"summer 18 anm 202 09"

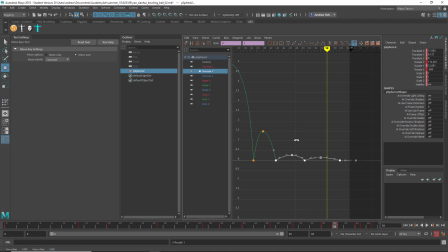I'm just going to deselect these one at a time.
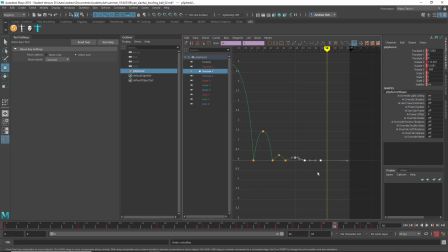Yeah, maybe this can be really quick, just like one frame up and one frame down. Let's take a look at that.
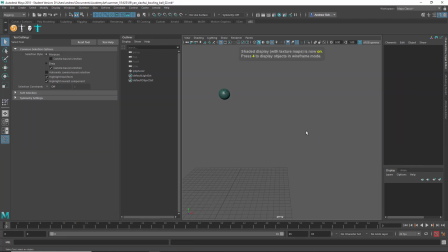See that those last little bounces look a little more real, and I think it's sort of a bowling ball can slide like that, but I think it would look better if it continued to rotate at the end.
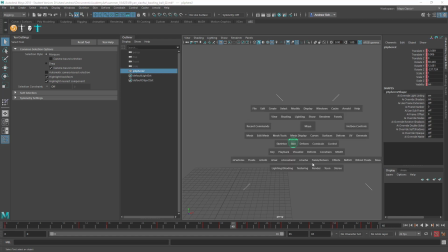So we can take a look at your rotation
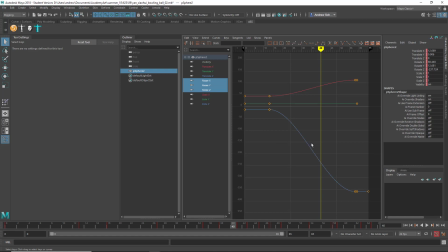keyframes, and yeah, let's just look at maybe take out. Oh yeah, it doesn't go all the way to end. So first I would make sure it's going all the way to the end there, and then
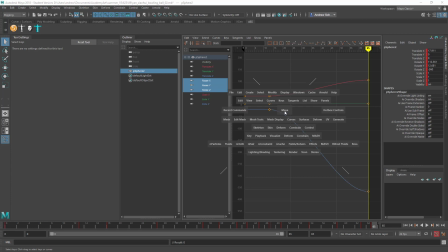let's just see if it needs to rotate more.
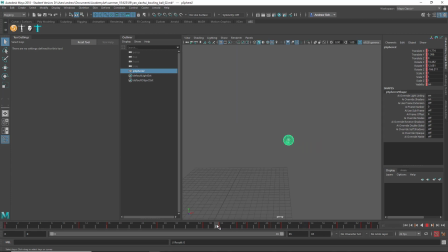I think that's actually better right there, just making sure it continues to rotate until the end. Okay, yeah, so a few fixes on that one, but overall pretty good.
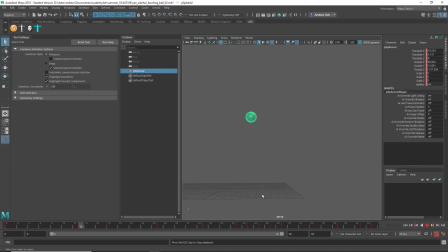Also, I would either have it landing on the grid or put in like a ground plane there, just to have something to, it's easier to
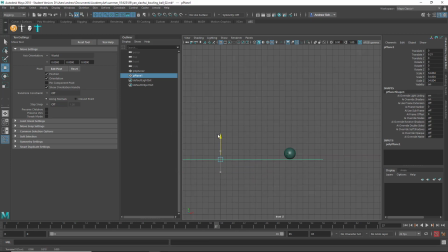kind of visualize if there's a ground plane.
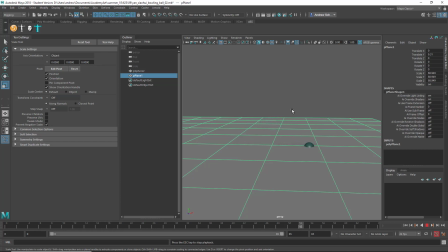Oh, I guess yeah. All right.
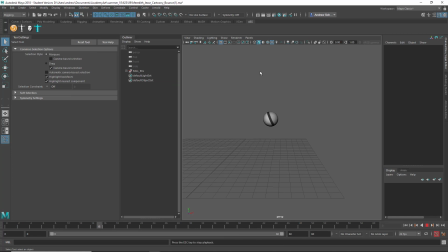This is Jesse, and yeah, it looks good. Only thing I might consider changing is that the squash and stretch looks a bit exaggerated relative to the size and speed of the bounces. So if you wanted to, a quick way to adjust that is why
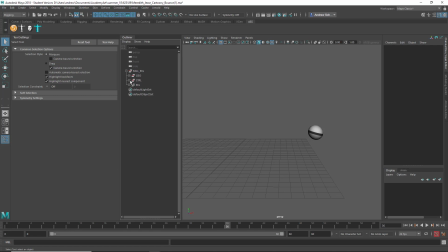does this look different? I don't know.
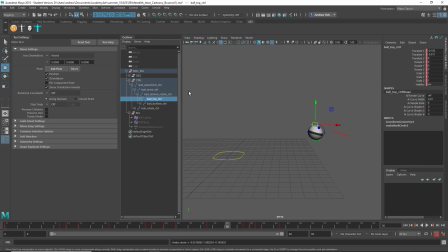Oh, okay, whatever. I guess it's the same. Anyway, you could take this and
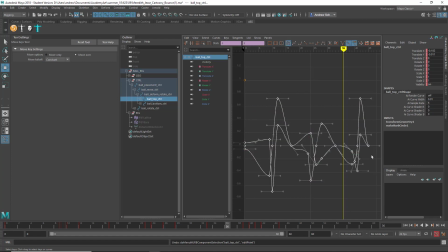just grab this whole thing and R for scale, put your mouse over the middle, shift middle mouse drag, and just scale it all down, and then compare that.
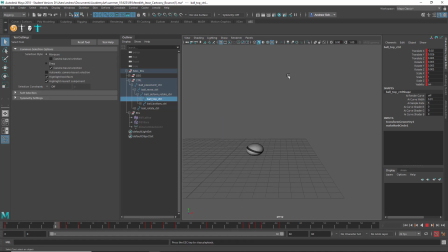No, it's a different look. It's, you know, not absolutely better, but I just wanted to check the
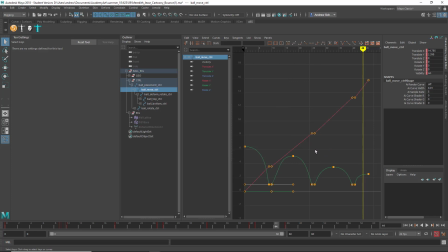X translate curve too, because it seems like there's a little bit of slowing down and speeding up. I might try to get that kind of a little bit more of a straight line there.
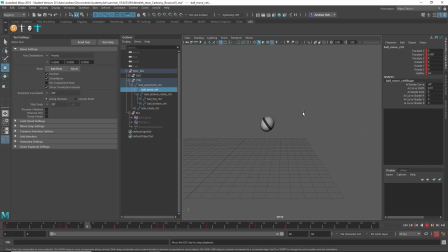Yeah, not much different. Okay, yeah. Alright, this is Jesse Realistic Bounce, based on a bowling ball. Yeah, I think it looks pretty good.